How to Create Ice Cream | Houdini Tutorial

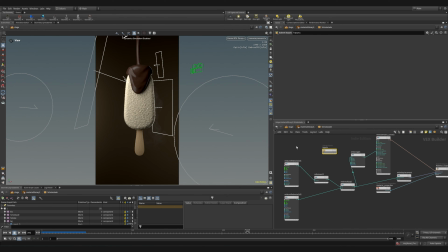(28:40)
I can just use this because I have the UV attribute, so I don't need to wire in anything. But I use the noises and I mixed them a bit, and I did this to create this.
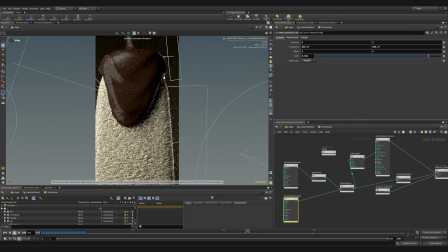(28:52)
Let me show you.
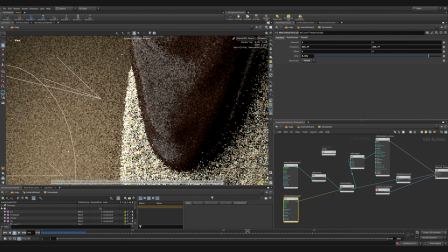Like this kind of little difference in the roughness.
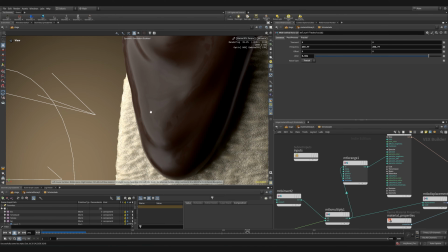(29:07)
So you get this like fluid surface type of look, which you often see in real life. If you look exactly at the surface, like there's a really thin layer where the surface interacts with the air and creates this like a bit of surface.
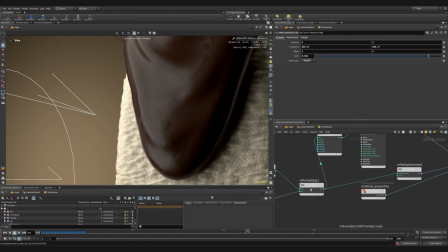(29:27)
And yeah, also I had displacement before, but I turned it off because it was looking a bit more tasty with a smoother surface. So the only thing modified is the specular roughness. Alright then, this is basically everything.
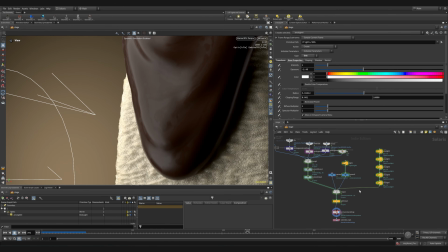(29:43)
We have the lights here, we have the cameras here,
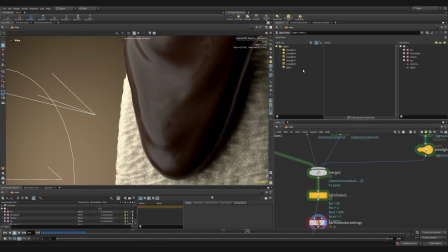(29:47)
We have a light linker here, so I think I excluded something. Yeah, I excluded one light from the background, so you can use the linker here
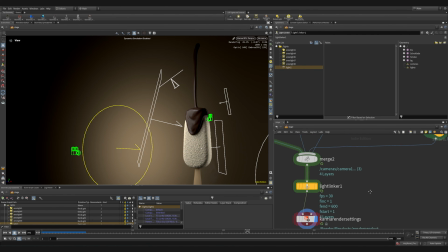(30:01)
to link the lights to different objects, so they only affect them. And then I rendered it with the basic
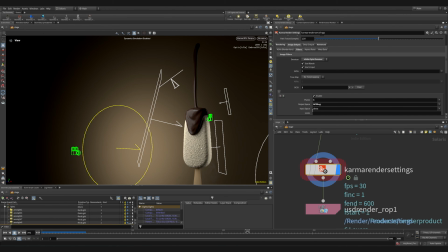(30:14)
settings. I instantly denoise in the render, and I set aces as export. Color, I used a bit of a new adaptive sampling, but yeah, that's it basically.
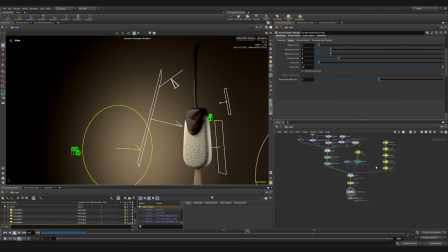(30:33)
So we have a 30 minutes recording already, so I'm gonna see if I can cut this down a bit, but yeah, that's the whole setup. If you have any questions, please leave them down below in the comments, and I hope I'll see you in the next one. Bye.